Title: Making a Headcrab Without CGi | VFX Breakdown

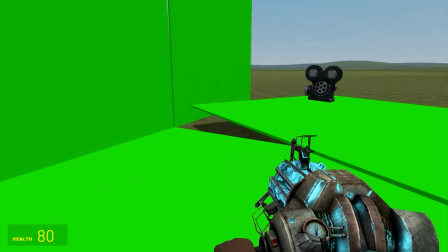248s
So I went into Gary's mod, I downloaded a pre-made giant green screen,
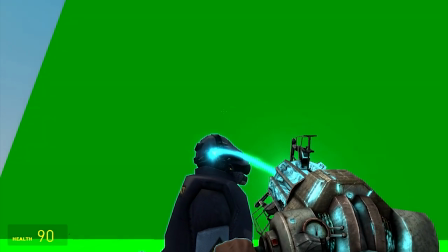253s
set up a digital camera, turned off the little beam thing that connects your tool to any of the models in the game,
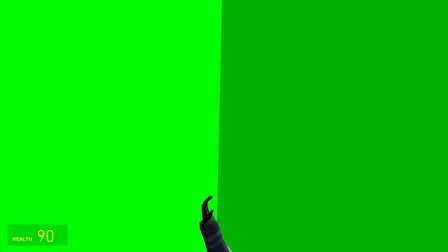258s
and then just kind of waved them around. I didn't have that plan before I recorded the footage. I thought I was just going to find models online and animate them, and it would not have come out on time at all.
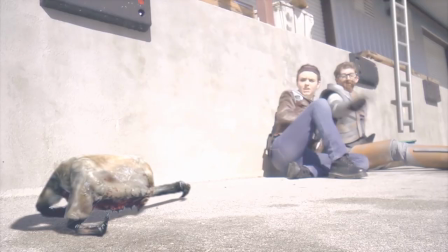269s
But because of this, I suddenly had footage of the characters that I needed in front of a green screen that I could just plop into After Effects and key out, and they're right there.
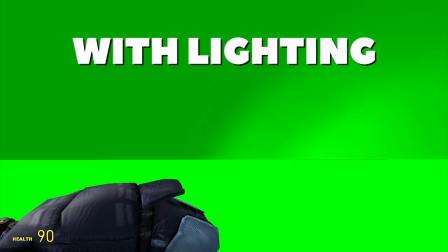277s
90% of the work done. The lighting obviously did not match at all. In Gary's mod everything is very very flat. There is not any directional lighting. It's also very just kind of basic low quality.
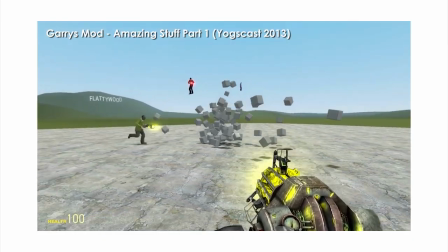289s
It's running on the source engine still and it's just in this big open field so it just kind of looks the way it looks even if you manage to cast some lights on it.
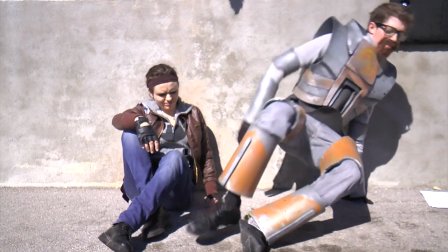296s
By comparison our shots were in very harsh sunlight in the middle of a Texas afternoon so there were sharp shadows everywhere.
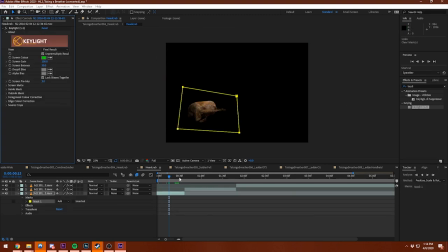303s
So I did I did my very best to just match the contrast and the color,
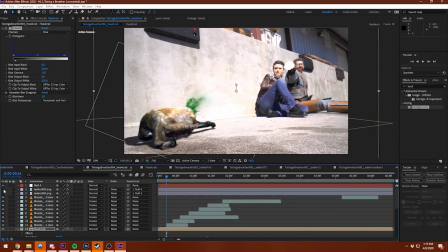307s
and then I added in shadows underneath the characters, added in whatever gunshot effects I needed, and voila! We got a headcrab being shot in the face. As excited as I was for this new effect idea, I didn't actually end up using it again until probably about a year and a half later when we made the XCOM video.
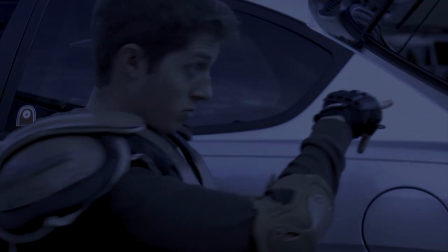321s
This time, I knew what I was doing going in, so I was able to plan for it way better. The entire XCOM video is actually shot during the daylight.
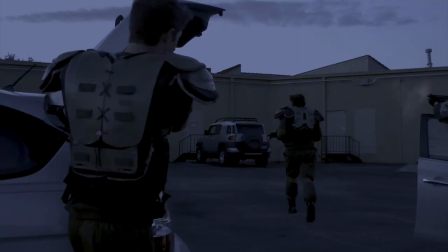328s
This is something called day for night color correction. It's usually frowned upon as a way to get nighttime footage because it's usually really obvious when it's done.
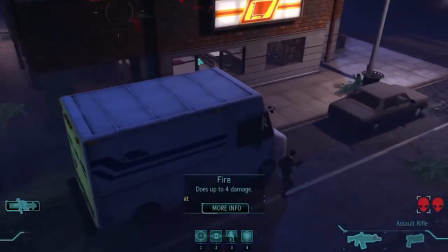337s
Our video is no exception, but the reason we did it is because in the game, it actually kind of looks like what happens when you do day for night color correction. In real nighttime shots, it's dark. There are things in the background are black, and when you have directional lighting on, that's your only source of light.
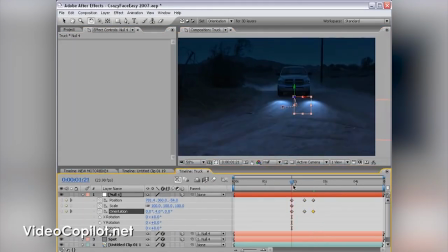353s
If you take footage that was shot in the day and you try to correct into nighttime footage, It still just kind of looks like blue daytime footage at worst.
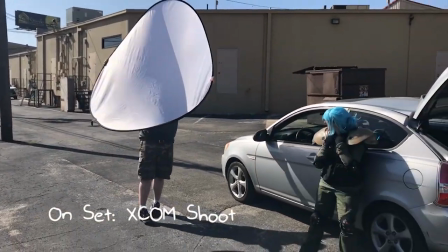360s
But there are some tricks you can do to make it look a little bit better. One is making sure you don't have any harsh shadows on people because obviously there aren't any shadows when there isn't light.
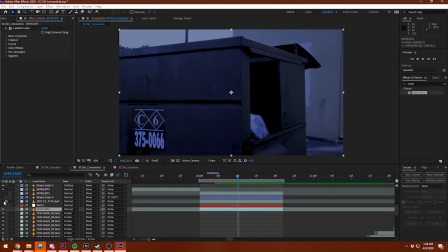368s
What was really easy was matching this Garry's Mod footage with the rest of our footage because the entire thing we were trying to accomplish was making our footage look as flat as possible. And we were color correcting it so drastically that you couldn't tell if there was a mismatch at all. You just apply that same really heavy color correction to the Garry's Mod footage and to the original footage and it just looks like it's in the same place.
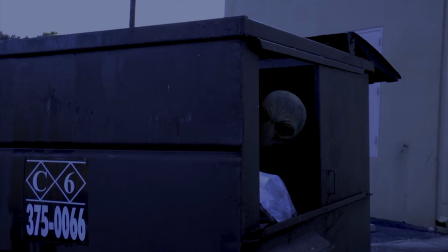391s
The trick we used again was making sure that we just didn't linger very long on any of the alien shots and when they were there, most of the time they're moving really fast. It's actually just the horror movie method because if you don't have enough money to make a convincing creature, then you just show little pieces of it and it ends up scarier that way anyway.
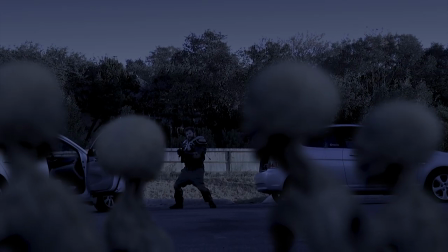406s
Adding in some dirty effects like the blood that splatters on the camera when Joey shoots all of them definitely helps sell a lot of those shots as well. The best things about this method are that it's really easy and really cheap. You could very easily do this on your own videos if you want to try and insert like some kind of game character or really just anything that someone may have put in Gary's mod, which is like everything. I probably wouldn't use it for, you know, like a big budget production, but especially for like weekly YouTube videos where we're just putting in as good of effects as we can manage within a few days.
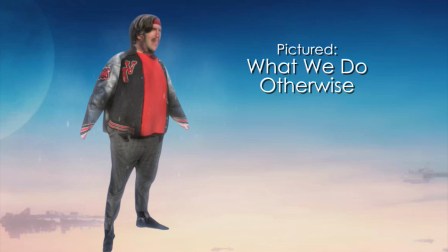435s
It opens up way more things that we can do that we just couldn't do otherwise. Please feel free to use this method in whatever you want and please send them to me.
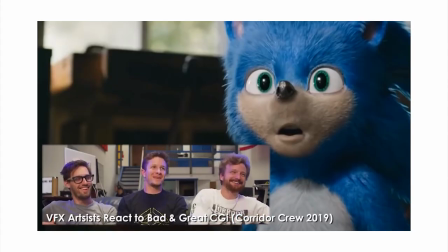442s
I'm actually really interested to see what people can do with this. I mean, it's basically what Corridor does with professional movies, but I could do it with amateur YouTube stuff, and that'd be pretty cool. So yeah, if you have any VFX that you'd like to run by me and just kind of get my take on, I'd be happy to look at them. Thank you for watching. That video was from last year, actually, when the world was being much less subtle about wanting to erase all the humans off of it. You're probably gonna see more things like that that we've dug up from deep within our hard drives, because there's not a whole lot of things that we can actually film right now. But in the meantime, we do have other things coming out on other platforms that you can go check out. For example, we have an entire channel called Dormonster Podcasts, where we release currently monthly and soon-to-be bi-monthly episodes of a D&D 5th edition realplay podcast called Kiln Spark. You can also find a monthly podcast where me and Allison share our completely uneducated opinions on how different future technologies are going to turn out.